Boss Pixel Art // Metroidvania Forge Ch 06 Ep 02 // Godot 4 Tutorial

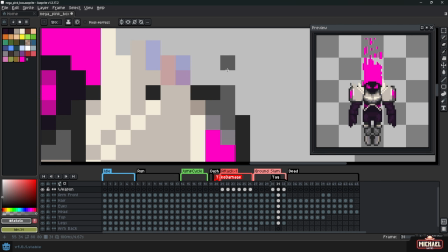[8:12]
So we can just play these 3 frames on loop as the enemy's flying down towards the ground, and that'll give a sense of motion in addition to the movement of the sprite.
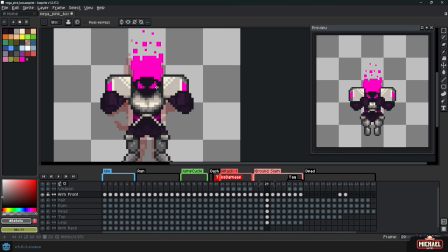[8:24]
Okay, so now we need to go back and look at these frames I have where the enemy is kind of balling up into the form where he's going to charge.
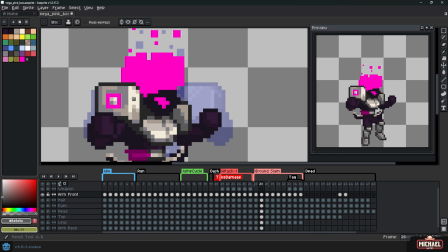[8:33]
Because right now it looks pretty janky. It's not conveying a very good sense of movement, but you can see that we're going from a position where he's facing left or right to one where he's facing straight forward, at the viewer, at the camera. And so I just want to add some in-between frames to this.
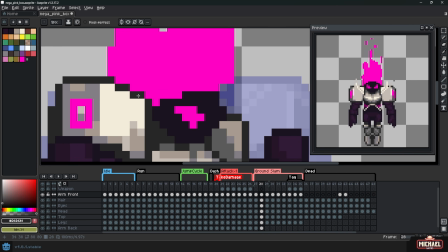[8:50]
I'm going to go ahead and create those, and then we'll slowly massage the pixels on each of these to get it to look right. And so I'm going to do things like take some portions of the shoulder pads like this square, squish it down to get that effect of it turning, the perspective turning away from the viewer.
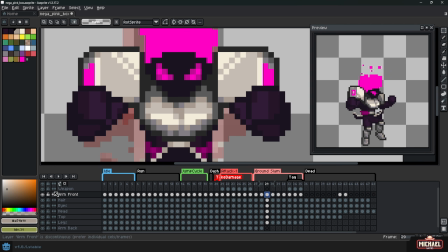[9:14]
And it doesn't look perfect yet, but it's coming along. And part of the problem is the rest of the body's not moving with it.
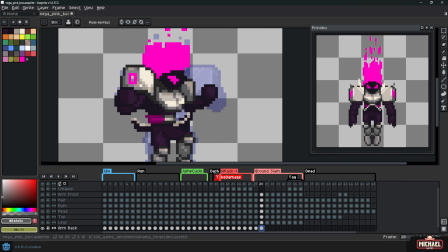[9:21]
So what we can do is we can work on moving some of the torso next.
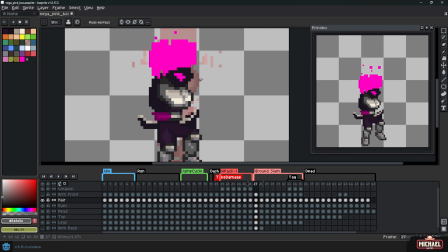[9:26]
So I'm going to isolate just that section, turn off the shoulder layers, which is one reason why I like to keep a lot of layers.
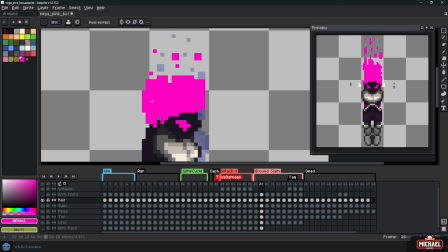[9:32]
And then I can go ahead and I can go through here. I can animate the head, the body, the legs, whatever I need to, without the shoulders being in the way since they're so big and bulky and kind of distract.
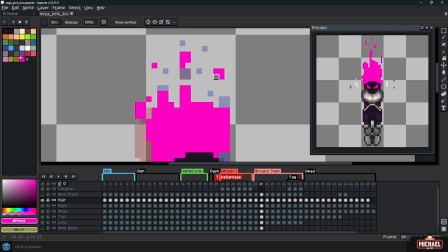[9:44]
So here you can see I've animated the head, the body, the chest, not quite there yet.
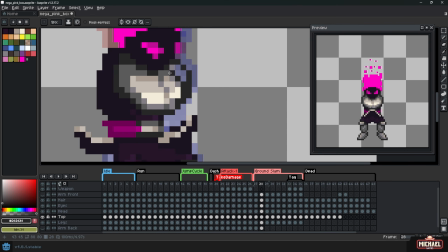[9:51]
And getting this chest to rotate is taking a little bit of time, but It's just simple work of just kind of one pixel at a time checking. It's really important to keep that preview playing, or really helpful, I should say.
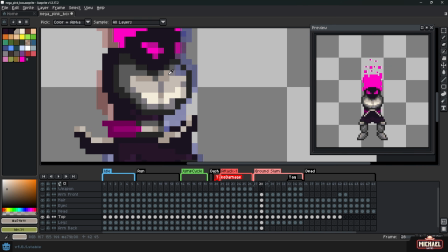[10:05]
Maybe not important, but very helpful, so that as you make changes, you can kind of see in real time how they're affecting the playback of the animation.
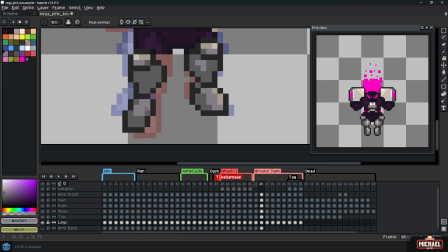[10:14]
And along with the chest, we need to animate the legs a little bit more. And so that's going to require some work as well.
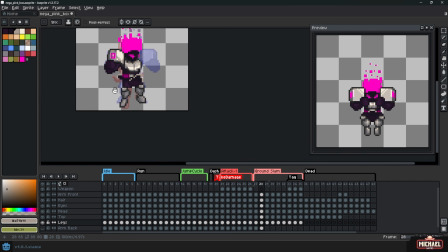[10:21]
So we can do the belt and the loincloth section and then the legs.
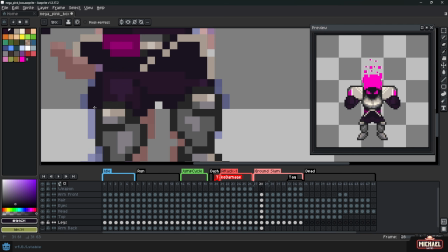[10:26]
And animating the legs, you know, you can see I'm just using the onion skin settings here so I can see the before and the after.
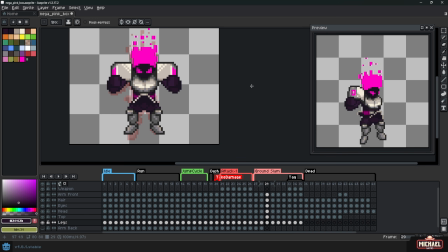[10:34]
And I'm just going to draw more or less 50% in between both of those frames. And that's where that keyframe becomes really useful, right?
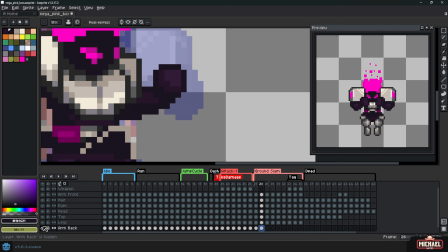[10:44]
Now, we also need to do the arm that was in the back behind, because it needs to come forward to be symmetrical with the arm on the other side.
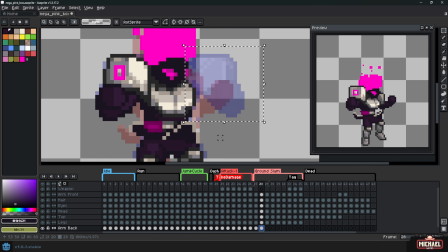[10:55]
And I'm going to do some copy pasting and moving around just to get things looking kind of how I want them to, and using the layers to help me put things in front or behind others.
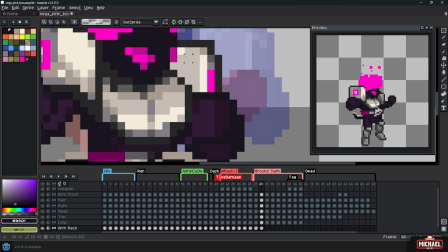[11:08]
And just with that simple copy and paste of the back arm, you can see that it gives a pretty good animation.
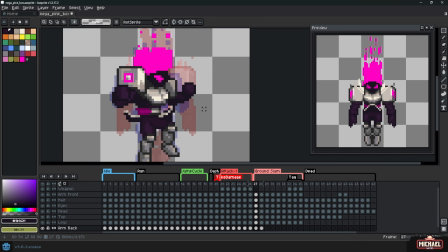[11:14]
It's already looking a lot more like I wanted it to at this point, but there's maybe a few details that we could still come through and iron out.
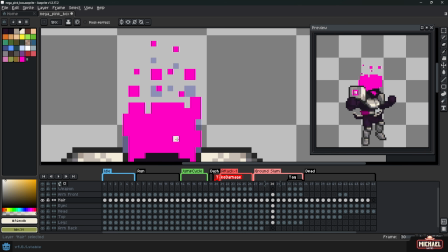[11:22]
In particular, as he explodes down towards the ground, I think I just want some extra keyframes in here to smooth out this part of the animation. And in addition to that, I need to animate the hair along this, because I've been animating the body, but kind of duplicating the hair, and it just starting to look a little bit funky. So let's go ahead and fix the hair real quick.
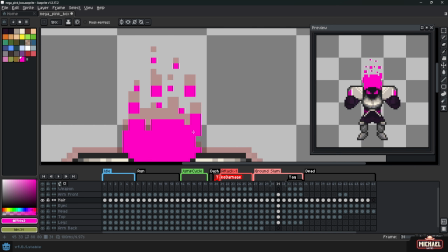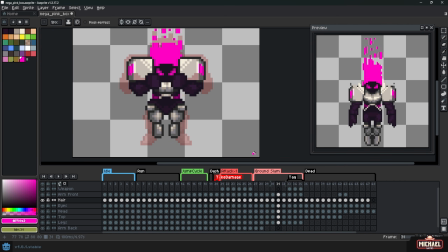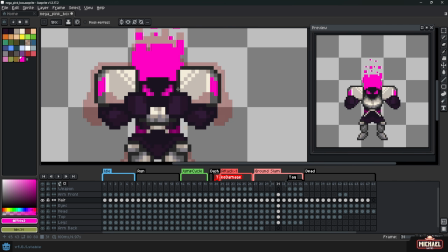And I'm just going back and forth between frames, just checking to make sure that I like how the animation looks.
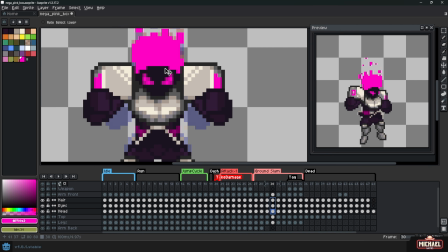[12:02]
And if there's anything that looks off, I can adjust it. And in fact, I've decided at some point that the shoulders and the arms need to come in a little bit further.
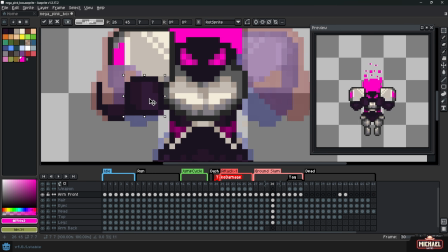[12:10]
They were a little bit too wide. And so I'm going to make that adjustment to one side, and then I'll copy it to the other.